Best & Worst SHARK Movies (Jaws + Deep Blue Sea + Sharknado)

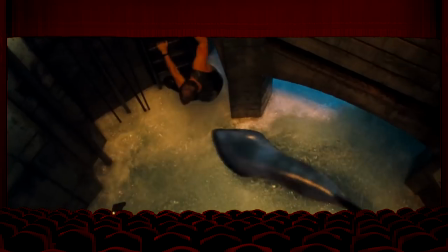Rising water is just as much of a threat as the fish, though, with several scenes, especially a sequence inside a burning elevator shaft, feeling very similar to the Poseidon adventure.
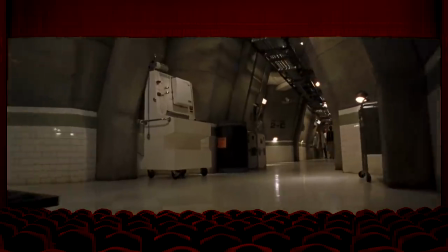On a related note, the set design is a real highlight, giving the characters unique locations to explore while being framed by detailed close-ups and colorful wide shots. Although the R-rated picture takes a while to really get going, it occasionally plays against the expectations of its formula, tricking the audience to expect the predictable before delivering something new.
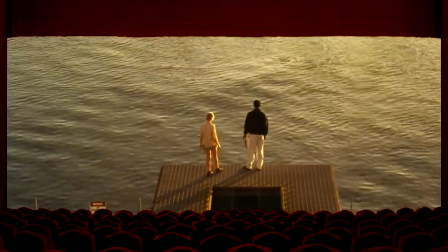For the late 90s, the computer-generated creatures are handled impressively well, and the movie remains quite suspenseful and well-paced throughout. But it's also rife with giant plot holes. Like, why is there only a skeleton crew present the day of their biggest scientific breakthrough?
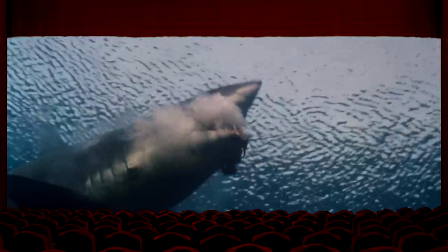And if the sharks are so smart, why do they bother flooding the building and eating humans when Jane is quick to point out all they want is freedom?
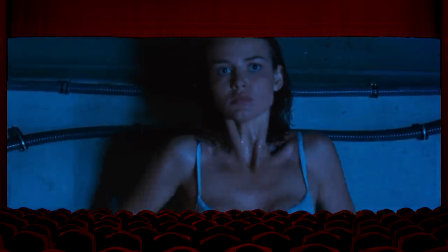A scene with a tall and sexy burrow strips down to her underwear to avoid electrocution also seems particularly gratuitous. Pulling a Will Smith, Cool J lends his talent to the film's titular pop song, which boasts the unforgettably ridiculous lyric, "Deepest, bluest, my hat is like a shark's fin."
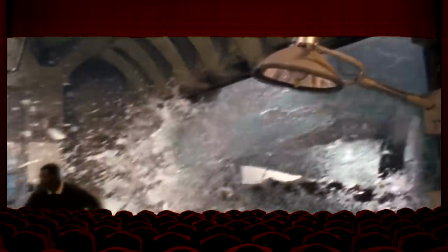The primary score itself by Trevor Rabin borrows themes from Jaws and Psycho, but is an effective original work in its own right. A guilty pleasure I've enjoyed many times since its release. In fact, it was one of the first DVDs I ever bought. This movie is undeniably fun. Sure, the premise is absurd, the acting rather stilted, and the effects don't always hold up, but it's easily the second best shark movie ever made. Deep Blue Sea. Unbelievable and stupid, but truly exciting entertainment. And here's what you had to say about it in the YouTube comments.
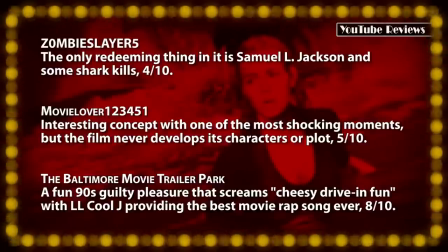Although you like Sam Jackson and the interesting premise, you faulted the film for its effects and overall absurdity, scoring it a 5. My penchant for dumb carnage allowed me to overlook this picture's biggest flaws. I know it probably doesn't deserve such high marks, but I've always loved this movie. I think it's great. Finally tonight, Sharknado. This made-for-TV horror science fiction disaster film premiered on the Sci-Fi channel in summer of 2013 to a massive response on social media. The patently insane 85-minute plot was rather obviously born backwards out of the film's titular pitch line. A tornado, infested with sharks, wreaks havoc on Los Angeles.
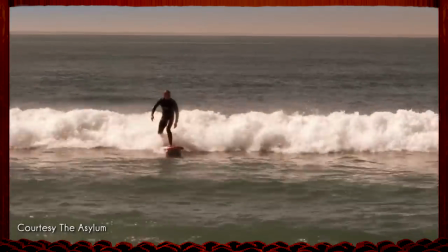Fortunately, Beverly Hills 90210 alumni Ian Ziering used to be a surfer, so he knows a thing or two about killing giant flying fish.
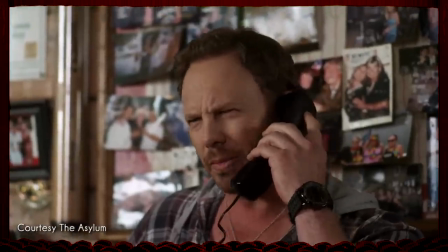Despite his washed-up D-list status, Ziering is about the only person in the cast with even an ounce of talent. He's still pretty awful here, and only took the job because his wife convinced him they needed the money, but he's the lone bright spot in the otherwise dreary cast.
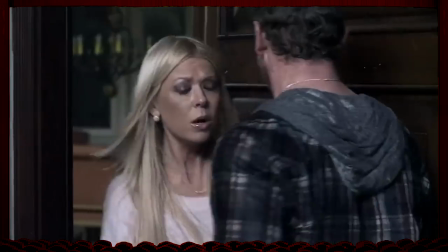Attempting to survive this implausible terror with him is Tara Reid as a perpetually frightened and confused ex-wife,
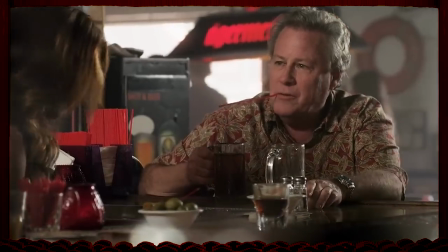John Hurt as a fat and lazy drunk, and Casey Scirbo as a flirtatious bartender. The rest of the cast is populated with disposable meatbags who suffer various gruesome deaths whenever the TV-14 rated story calls for more blood.
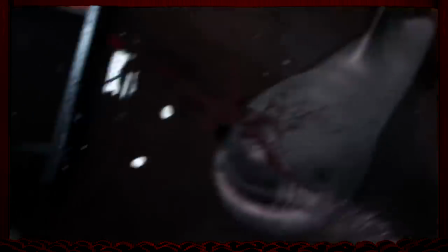One character even makes a poorly timed period joke when he quips, "Looks like it's that time of the month," moments after another victim was eaten live right in front of him.
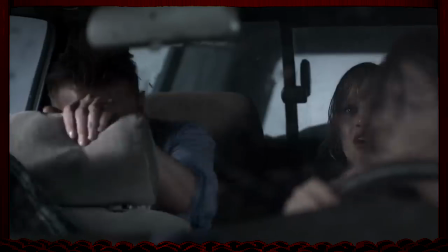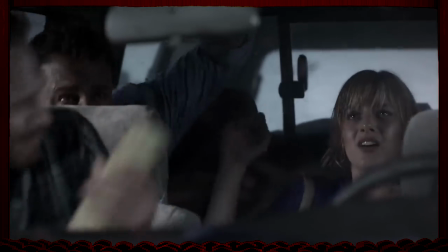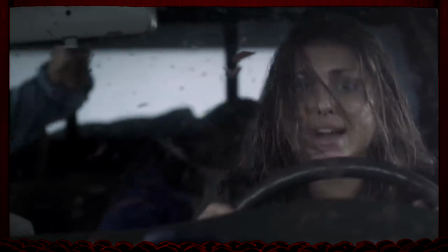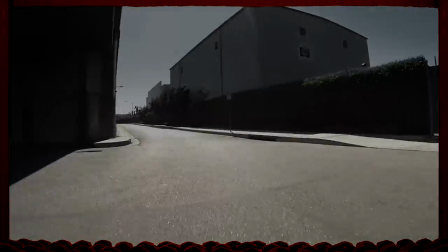There's no consistency with any of the events. The danger and water levels rise and fall depending on the needs of the individual scene, with continuity a distant afterthought. Sharknado was reportedly shot in just 18 days, and it certainly looks like it. The cinematography and overall visual style here is downright pathetic. Keeping characters in focus is about the only thing it gets right.
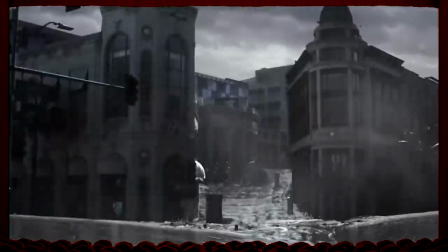Besides being bland, unsaturated, and generally boring, shots of sunny Los Angeles are poorly color-corrected to make it seem like there's a large storm overhead.
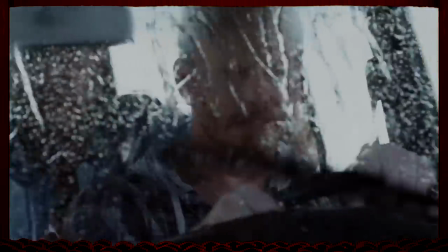In an effort to avoid costly effects, a majority of the film just takes place inside various automobiles, an unfortunate trademark of all productions made by the Asylum.